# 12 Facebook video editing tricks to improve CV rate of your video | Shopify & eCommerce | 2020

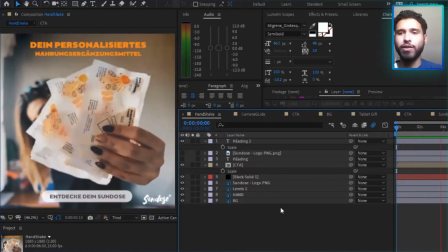It looks quite nicely, and people had a fun reaction because you first think it's an image, and then there's somebody shaking something, so you scroll back to look at it. It's a pretty neat idea. It's simple, and the execution is also well, sort of simple.
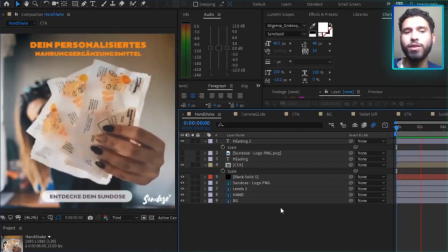You just have to either be a little bit perfectionist with it or Photoshop, or communicate to somebody, okay, I want this lady's hand to
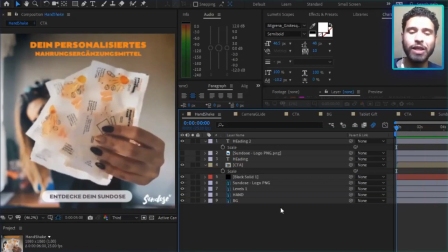twist a little bit, and you also have to know the limitations of what you're doing. If you're looking at this creative, the first thing that I did when looking at this, I said, okay, I can make her hand move.
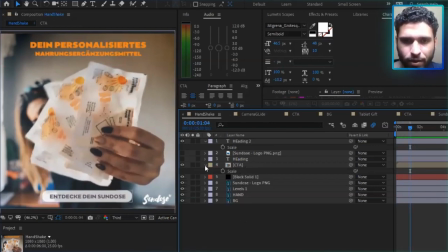How am I going to do this? Well, we have a couple of levels to go about this. But first thing is the ideation
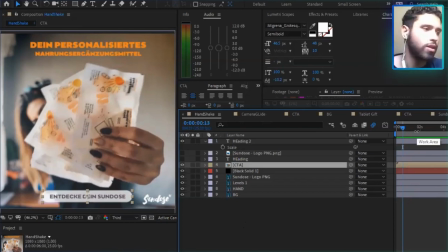behind why would I do this, and if that would work. Like I said, 5 seconds, it's all you got. So if it's 5 seconds and it's top of the funnel, or it's someone that hasn't been exposed to my brand before,
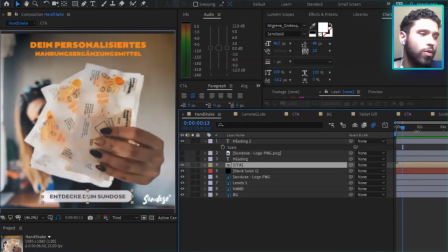I really want to come up with a way for them to react or to stop and at least notice my message, right? You see that here I didn't cut the text begin with a hand because I think it wasn't necessary.
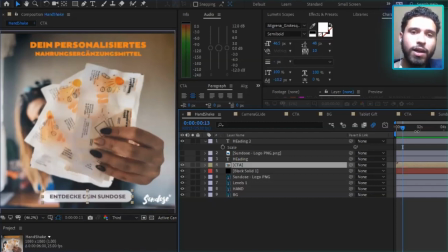There wasn't too much text information there, so I left it. And then we go with the hand animation, and that's all needed, really. So after going through this research and say, okay, there's potential in this idea, we go and we test in Photoshop.
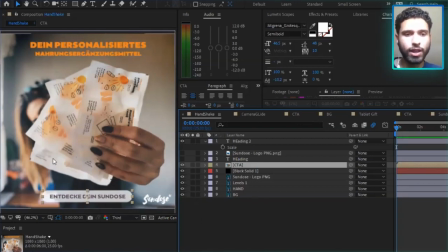And basically what I did is that with this image, I went and isolated this element that is going to be shaking here, as you can see, which is the hand and the sachets from Sandoz. And then what I did is basically, let's see where there's animation here.
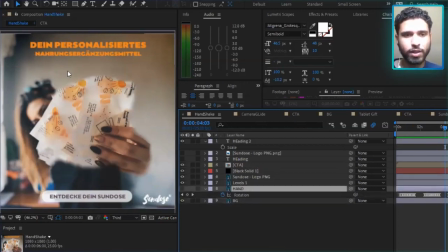Yeah, on the hand. It's basically cleaned up, as you can see, the rims of the image, so that when she rotated the background that was the information that was on the background would be
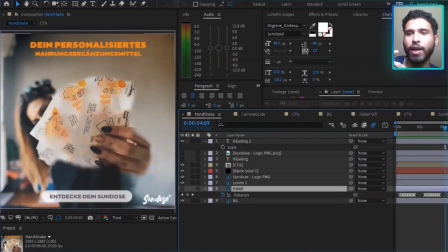revealed, right? Because there's things behind my hand, but in the photo there isn't this information. So I used a little bit of the stamp tool to add more information to the rims, and then I creased the hand, right?
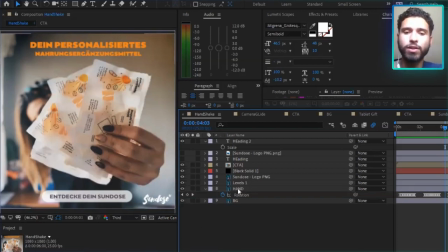So that's all I did up until this moment. So then comes the animation, right? I looked at the axis of her hand and I say, okay, how can we do this quickly? This is where the
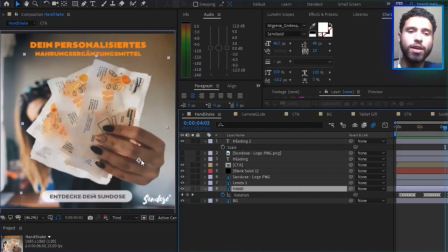rotation is going to be centered, right? Because this is her wrist. And then I did this, and the movements, as you can see here, they are pretty, they're trying to follow sort of an organic pattern to them.
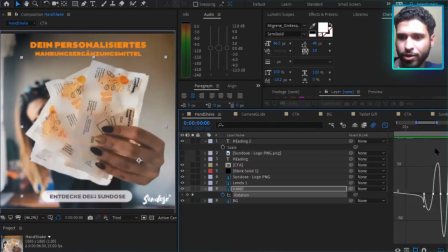I know, guys, this might be like a lot of nerdy stuff, but you can see that it's pretty following some sine or cosine rules, right? There's the values and the terms. So what do I want to do with this? I created an organic movement out of her hand, out of an image.
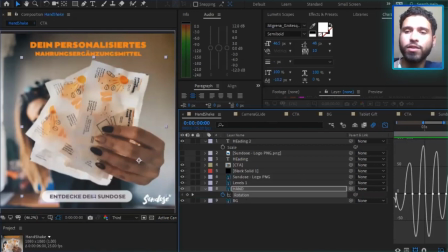It's a low quality image, but it performed, And it performed because there was a gimmick thing inside of it that made you stop scrolling and look back at it because something was moving that wasn't supposed to. And that's working with your
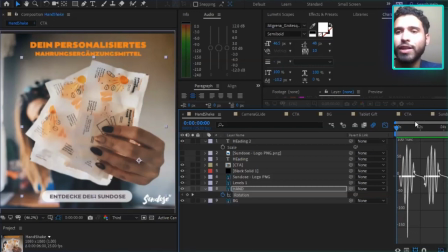uh, with your conventional ideas of what something is supposed to do. And then when we break out of it, and then you have to look again. And this is something that is widely done in gifts, actually, either flashing things or moving things out of simple animation.